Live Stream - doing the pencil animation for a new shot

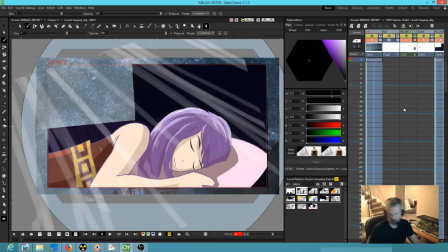[4:04]
So if I go into this sub X sheet,
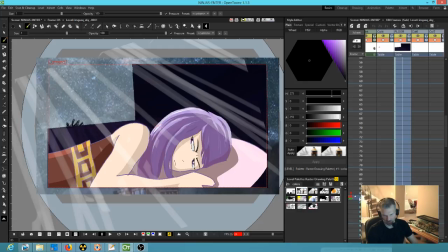[4:06]
what I did was and this is kind of one thing I was talking about the other day where it's kind of problematic, because here the hand is behind the wall. So here's the wall, right? So the hand is to the left and it's behind it, but once the hand slaps over, it's no longer behind it.
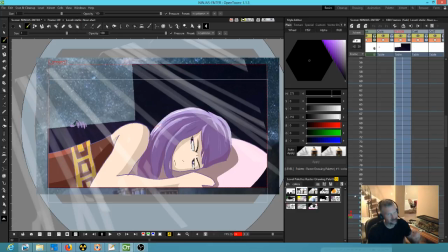[4:23]
Now it's in front. That's a little bit of a pain too, but it's not like the end of the world. So what I did was I had to split that sequence between two levels so that I basically sandwiched the hand in between, both behind and in front of the wall.
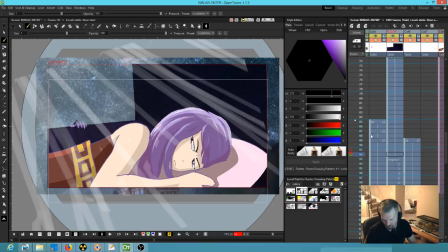[4:41]
So that's why he has purple fingers when that's inked. Obviously his fingers are not going to be purple. They're going to be more like a normal color. So anyway, The actual action that's pertinent here stops at frame 100.
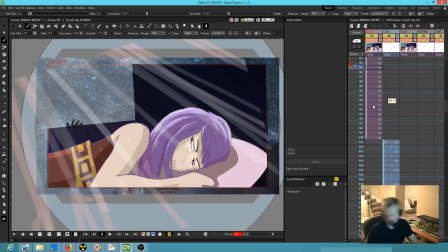[4:57]
So let me jump back up out of that sub-action. You can see I stopped it at frame 100.
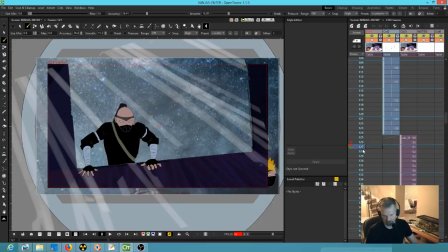[5:03]
And I continued it on here after the camera move's complete. Well, the problem with that was a really abrupt cut. I wasn't buying it. So what I did was I said, okay, I'm going to go ahead and insert a new shot, and the new shot is going to be this one.
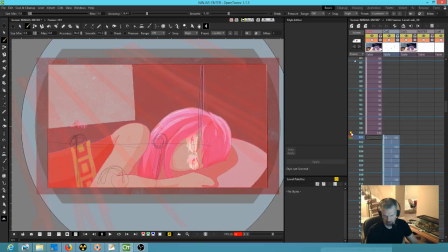[5:22]
I should probably turn
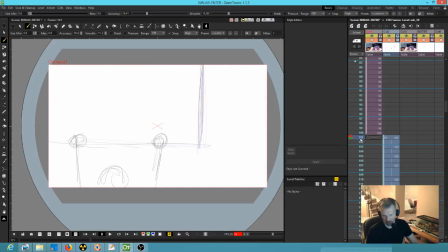[5:26]
the onion skinning off. And what happens in that shot is this right here, this action. So right now it's just sticks and balls, but it's timed out pretty good. And and I edited it. I edited it, I should say.
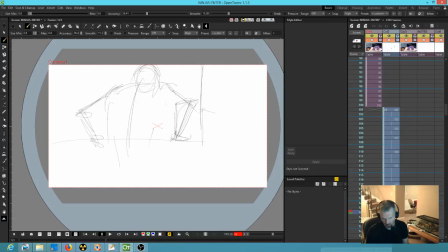[5:43]
I animated it. I drew it in such a way so that right when he's starting to push up, it cuts to this shot where he's also pushing up. See? Boom. Boom. Now, you could probably make the case, honestly, and as I'm looking at this, I think this would be,
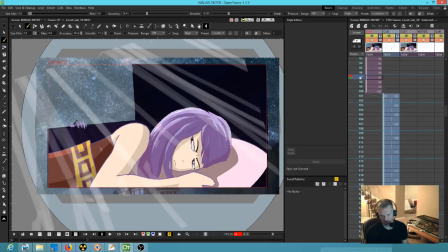[5:58]
the case should be made, that there is, editorially speaking, there's a scale problem. Okay? So to go from this scale here to this scale here, but then have this be a closer shot like it is
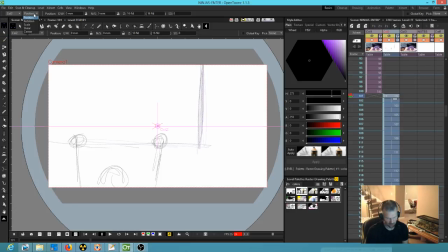[6:15]
probably going to be a bit of an issue. So I think I'm going to go ahead and fix that right now. Let's go ahead and scale this down. And I reserve the right to change my mind about this, but I think,
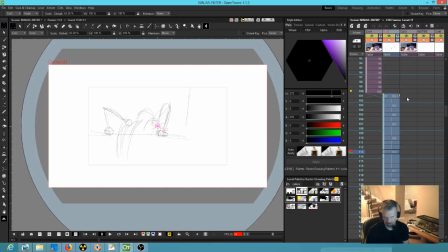[6:32]
I don't know. Actually, let me change the position as well. If I'm going to do that,
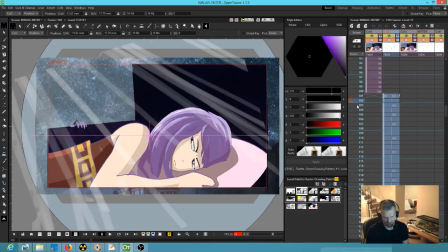[6:38]
I want it to feel, you can just kind of feel if it seems like it's in the same place.
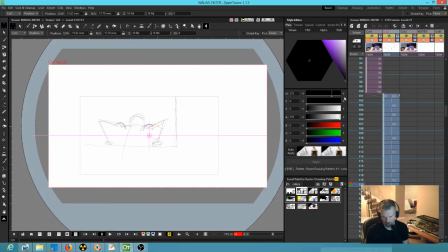[6:46]
See, there he's kind of low in the screen, and here he's kind of high in the screen. So I'm not sure I'm liking that. I'm going to bring him down. I'm actually going to do it like this. So there's a lot more wall in the picture.
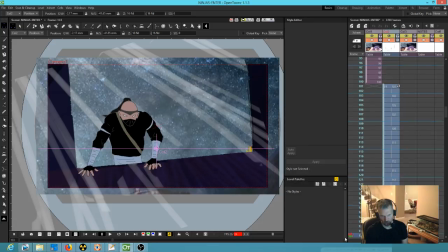[6:59]
So let's see what that looks like. Okay, that works. Editorially speaking, that works.
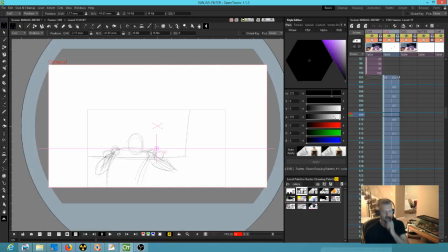[7:06]
So we're going to actually have layers where we'll insert the rock wall that's in some of the other shots that you can see back here.
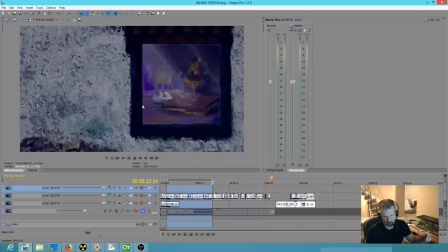[7:17]
Like that rock wall that they were climbing, we'll go ahead and insert this whole graphic back in there and use it again.
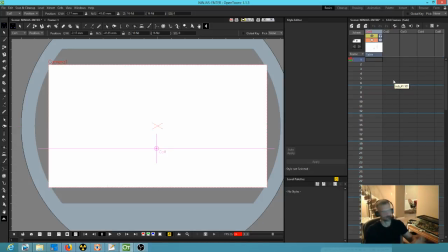[7:22]
So I can go down into it. Now this could have multiple levels, and it's all going to work.
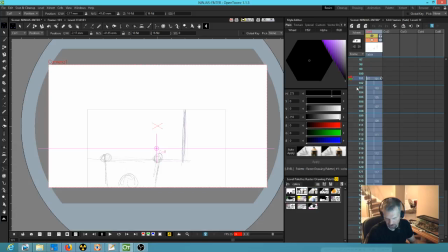[7:29]
So I'm going to go ahead and start here. And what is our task? Our task is to go from sticks and balls to a right proper pencil test. So how are we going to do that?
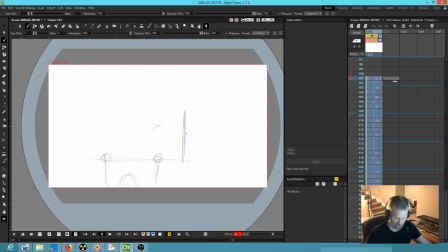[7:46]
Well, the first thing I'm going to do is I'm going to hit the B key and just draw a dot, because what that did was created a keyframe,
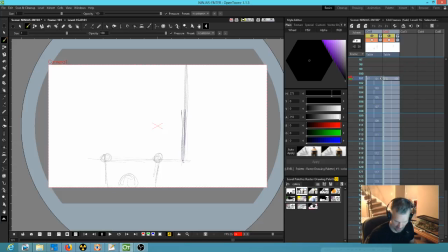[7:53]
and that way I can just go ahead and insert my guide here, and I'm not going to have to draw it 17 times. I only have to draw it one time. Okay, which means that the lines, I mean, technically, if you wanted to be technical about it, I could actually erase these lines, but I'm not really worried about that.